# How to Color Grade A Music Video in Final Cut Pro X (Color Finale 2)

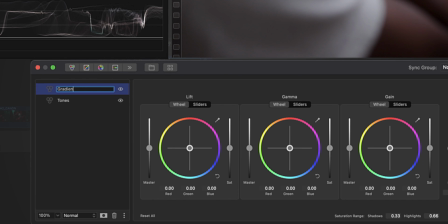4:09 So I'm gonna do a color wheels. I'm gonna rename this gradient. And then from here, I'm gonna click on this and add a mask.
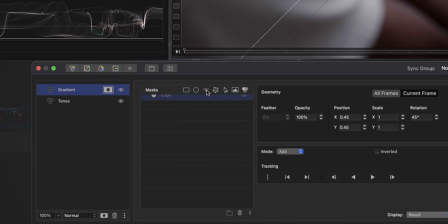4:18 I click on this mask, I'm gonna click on this one right here, which is the edge mask.
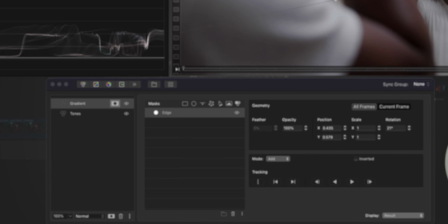4:21 If you've ever like colored photos in Lightroom, this is like a a gradient mask?
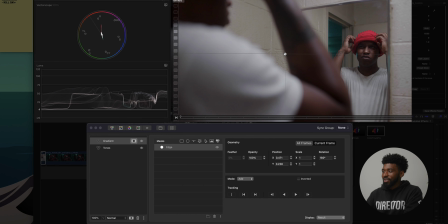4:28 I think that's what they call it. It's basically just a slight gradient to add in whatever you want. You can do color, tone, whatever you want. So I think that's good. I'm gonna drag it up a little bit. And then from here, if I click back on this color wheels layer, I'm just gonna bring down the midtones.
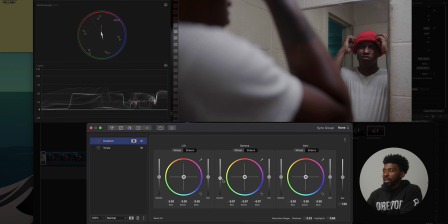4:42 You can see like this is adding just like a dark point down at the bottom. It's almost giving like a gradient, like this is bright up here, this is dark down here. Draw my midtones like way down like that. And then from there, I'm gonna readjust this.
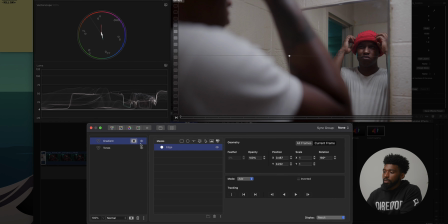4:54 I wanna bring this up just a little bit, like right there. So this is before the gradient, after the gradient.
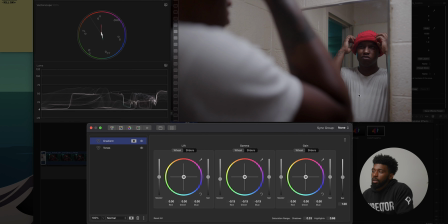5:02 See what it's doing to the image, giving us like more of a dark feel to it. Next thing I want to do is I want to adjust this red because it's like really bothering me.
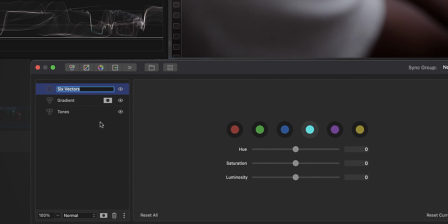5:10 So if I click on this, I'm gonna add in the 6 vectors and I'm gonna just rename this red, just so we know exactly what's happening.
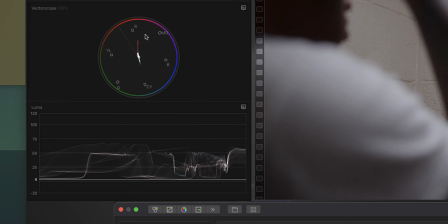5:17 So if I click on the red, I just want to adjust the hue. Looking at my vector scope up here, I can see that this red is shifting more towards the magenta side, which I don't want.
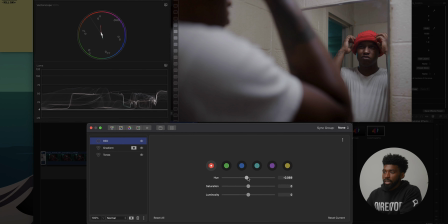5:25 I want this to be like more red. So I'm gonna just adjust the hue of this slightly more towards that R. And I'm looking at it. I don't want it to be super orange, but I don't want it to be magenta either. So that looks good. Another thing I'm gonna do is I'm gonna just punch the saturation because I know that this is the focal of the shot.
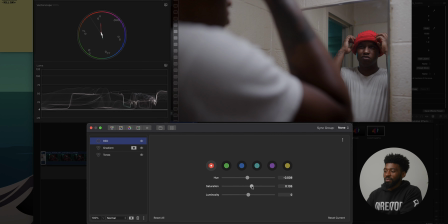5:41 I know that this is gonna be the poppy thing in the shot. And I thought about this before I even color graded it. I thought about this when I bought the outfits for the video. So I'm gonna punch it. Before, after, more red, more poppy, more contrasted, more saturated.
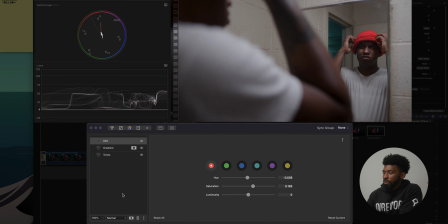5:57 Next thing I wanna do is let's start color grading.
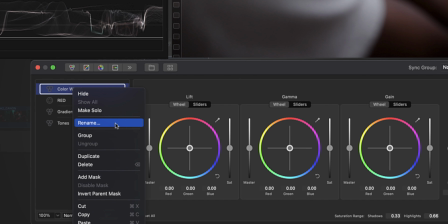6:03 So I'm gonna drop in another color wheel. And I'm gonna rename this color grade.
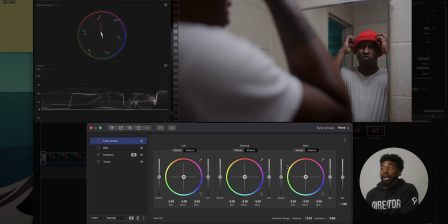6:08 Now looking at this image, just off of my eye, I can tell that it's leaning more towards the magenta side. So what I'm gonna do is I'm gonna adjust the tint on it just to add more green. So I mean, really, I could just keep adding the tint right here. You can see that we're already getting closer to where we wanna be with the color grade. I'm gonna just up this to like 5.
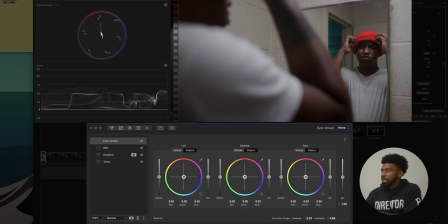6:26 Let's do like 5. And it's not much, but definitely adjust this a little bit to bring out a little bit of that magenta. So in the color grade, I'm gonna bring my shadows down to like more of a teal tone.
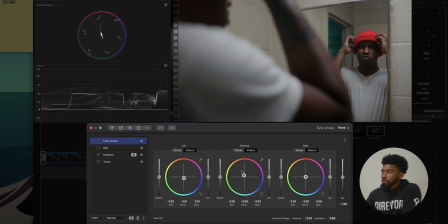6:41 And I'm gonna teeter between the shadows and the midtones. So what I'm doing with the midtones is I'm just trying to keep my midtones warm. I want my midtones to still feel like skin right now. So I'm gonna teeter between the shadows, the midtones, trying to get blue in the shadows, but still trying to keep our skin tones looking natural for the time being.
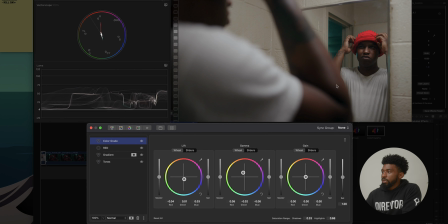6:58 So if we do before and after, you can see that we get a little bit of blue in these tones, but we're still keeping that warmness and that warmth in our skin. Next thing I want to do is I want to adjust the highlights, and this is where the magic's going to come in with the green. So I'm just going to start dragging this towards green.
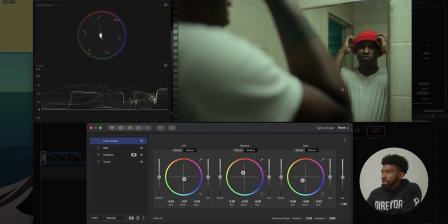7:14 And you can see we're already getting pretty much close to where we need to be with our color grade. So after I do that, I'm going to teeter between the midtones and the highlights. So I'm going to go add more warmth back into the skin. Then I'm going to go add more green into the highlights, and I'm going to go add more warmth into the skin.
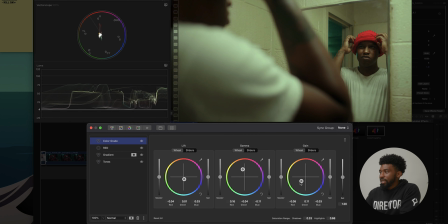7:29 And this is just like a kind of like a balancing act, if you will. And don't worry about this too much. Like, this might look over the top, but if you like think about like films that you like and like music videos, the grade is over the top.
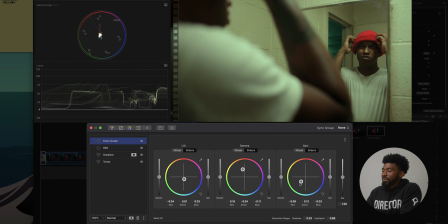7:42 So that's what we want to go for this. Like, I want this to be green. I want it to really, really, really pop off the screen. So I'm gonna leave that like that for the time being. A lot of people might say that this is done, like this looks good.
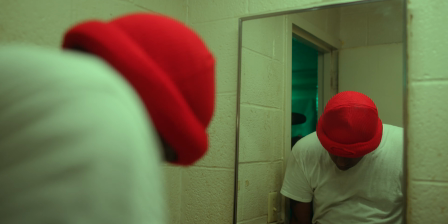7:56 But one thing I really want to do is I really want to bring the skin tone back into this.
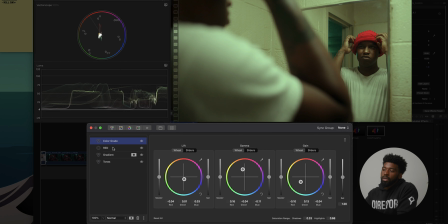8:00 Like I want him to still feel warm. All right. So I'm gonna add in another color wheels layer, and then here on this one I'm gonna rename this one skin.
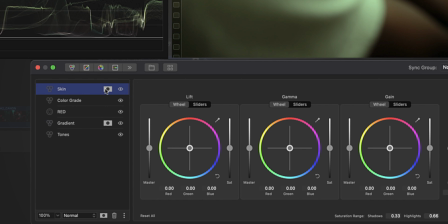8:11 And I'm gonna add in a mask for this one. Click on our mask, and then we're gonna do a Hsl mask.